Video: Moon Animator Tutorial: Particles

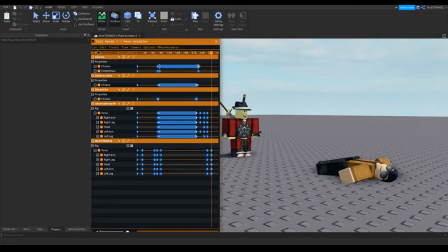466s
That's the animation the particle effect really added the oomph that animation would need
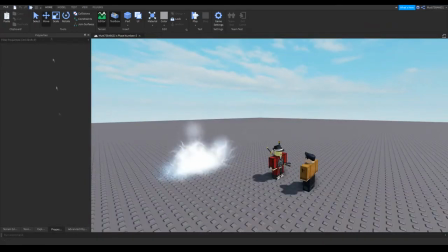471s
compared to green screen so for this segment i will be jump cutting to a set
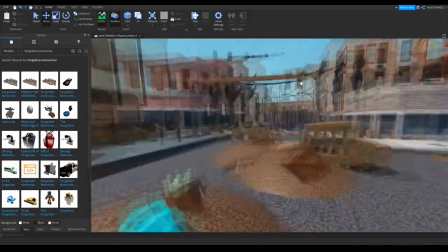477s
so here's the set that i inserted already called forgotten memories on the toolbox so far the map looks good with the lighting settings that
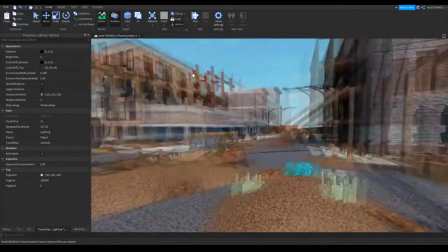484s
we have but it could be better so we'll play around with the lighting uh properties of this change it up make it look nice we'll
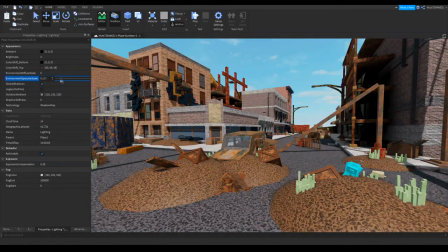492s
be changing these diffuse specular scale stuff like that make sure it makes it basically makes it look like that
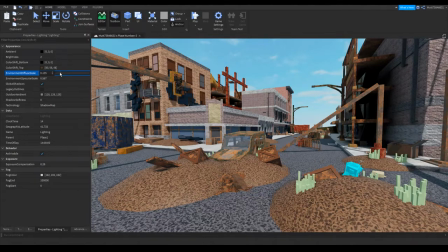502s
and the reason why it's blue is because of the skybox i have the default one so
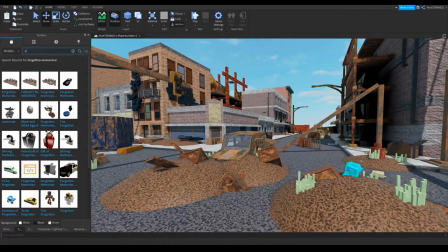507s
let's just change it to an apocalyptic one as
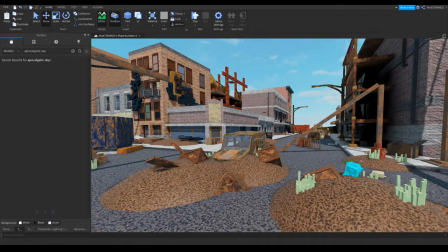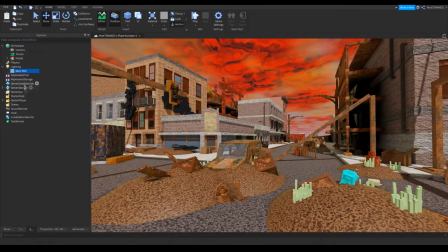518s
you can see it really changed the diffuse specular environment
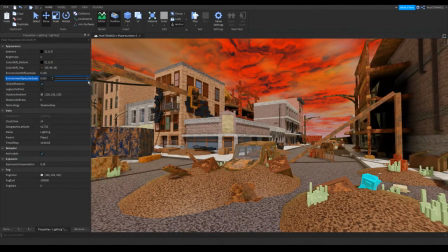523s
color it made it a bit more orange compared to a light blue but let's just mess around with it
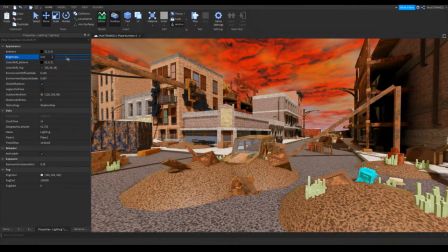529s
and let's also change the outdoor ambience color as well with brightness and
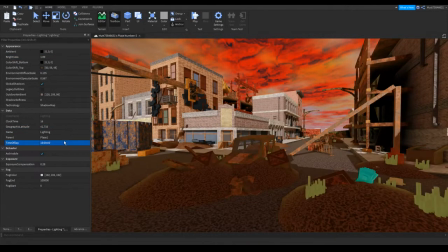535s
let's change the time to 16 all right and we will be
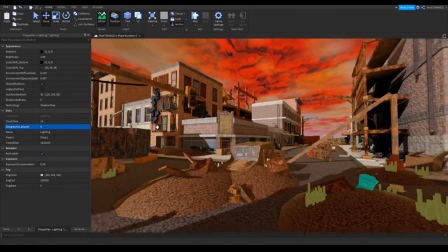540s
playing around with the sun rays and that looks good let's also add a fog so let's just change the color make it a bit like orangey brownish reddish a dusty color
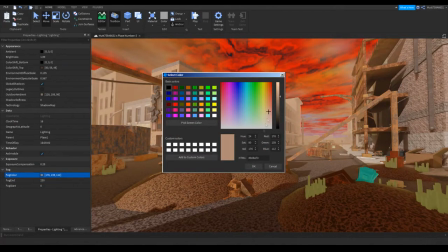551s
and that should be good enough and yep around here so
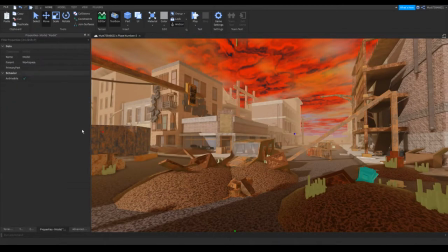557s
so far it looks good but what it is missing is the fog surrounding the entire area so what we will do is using ben's technique as seen in the how to make a cinematic roblox movie
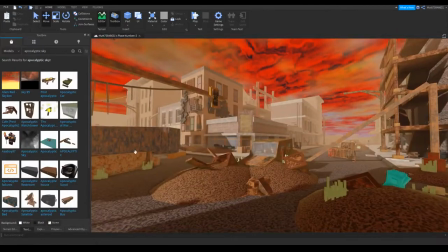571s
by ben it is on our channel and i recommend watching it if you're a filmmaker it gives a lot of tips so what we will be doing is we're
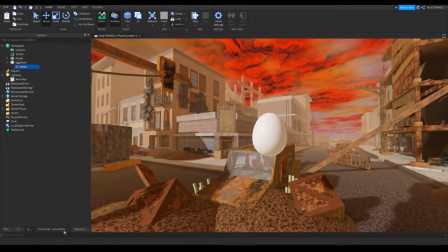579s
spawning an egg and see just an egg any regular egg and we're also going to change the mesh scale to negative 3000 the x y and z
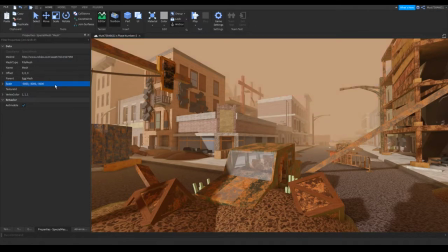588s
and there we go now we're in that we
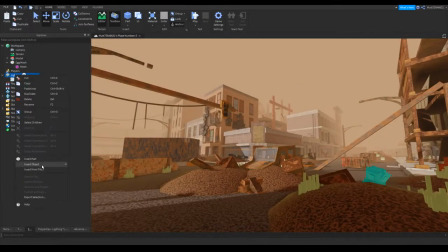594s
it made the set look like we're in this dust storm now which i like and let's add
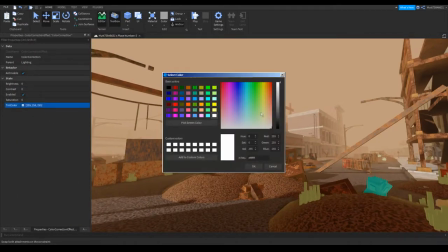599s
a color correction let's make this you know let's change the color to that
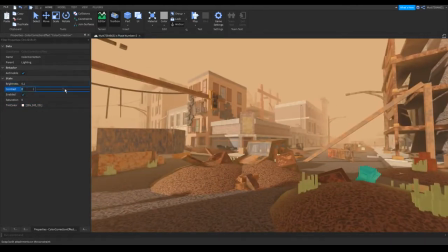604s
let's make it a bit bright add some contrast and let's desaturate this
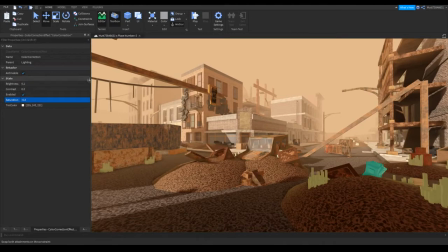611s
there we go looks so much better now it really adds that apocalyptic look now
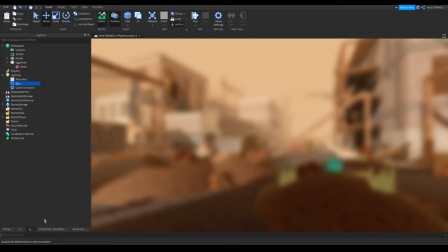617s
and now let's add a blur of course adding blur is totally optional but for this one i think adding blur really gives like it helps the fog look a bit better makes the film look sort of foggy
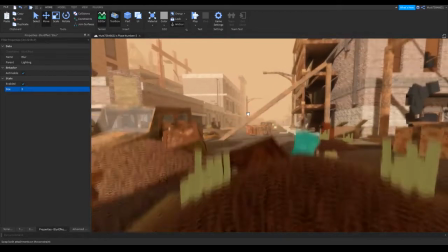631s
but it also helps soften up the object's edges as you can see i like this look some people don't but it's pretty much what you want to do with your set I don't want to force you using blur but it's up to you but let's make this set really pop out so what we want to do
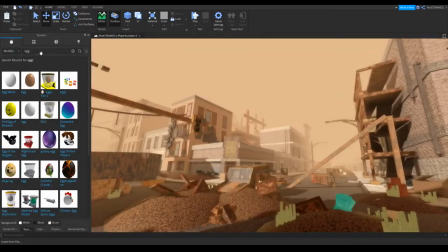648s
is we want to start adding a particle emitter the particle that we will be using will be a dust particle or specs so let's just search that up into the toolbox okay
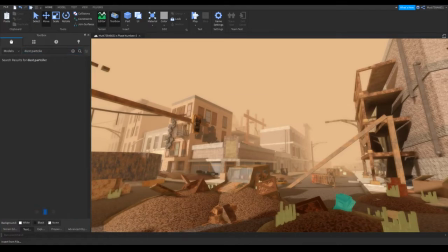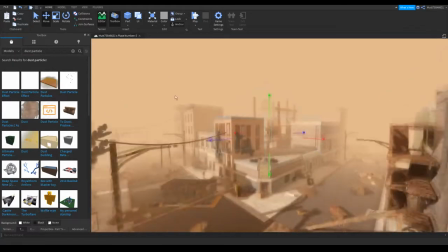669s
I guess I'm just spelling it wrong all right there we go found it so what want so what i will be actually be doing is
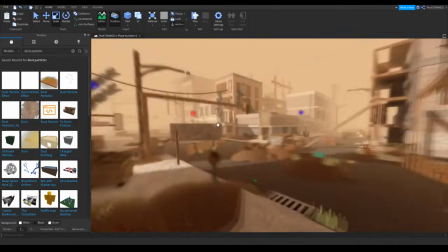676s
i'm gonna adjust it to a certain location because i don't want to i just want to make this a quick one and let's change the fov let's make
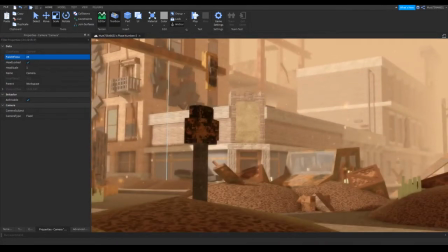683s
this look cinematic all right it's pretty good
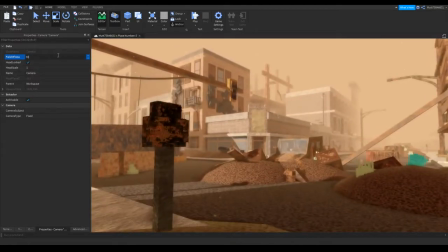688s
uh this is better now now this set looks like it's ready to
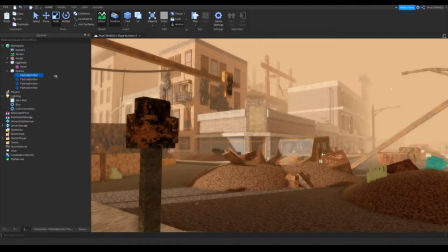693s
record in with this kind of fov huh let's spam these particle emitters all right and there we go
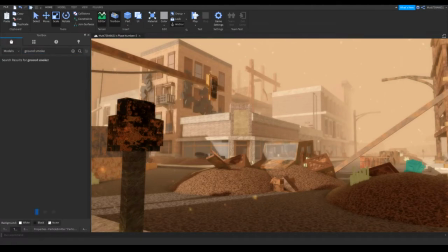704s
What would really enhance this set would be adding some smoke, like ground smoke on the ground.
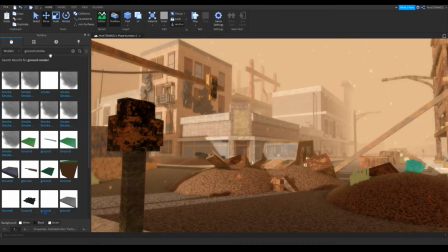709s
In my opinion, I think it would make this set look or feel more realistic.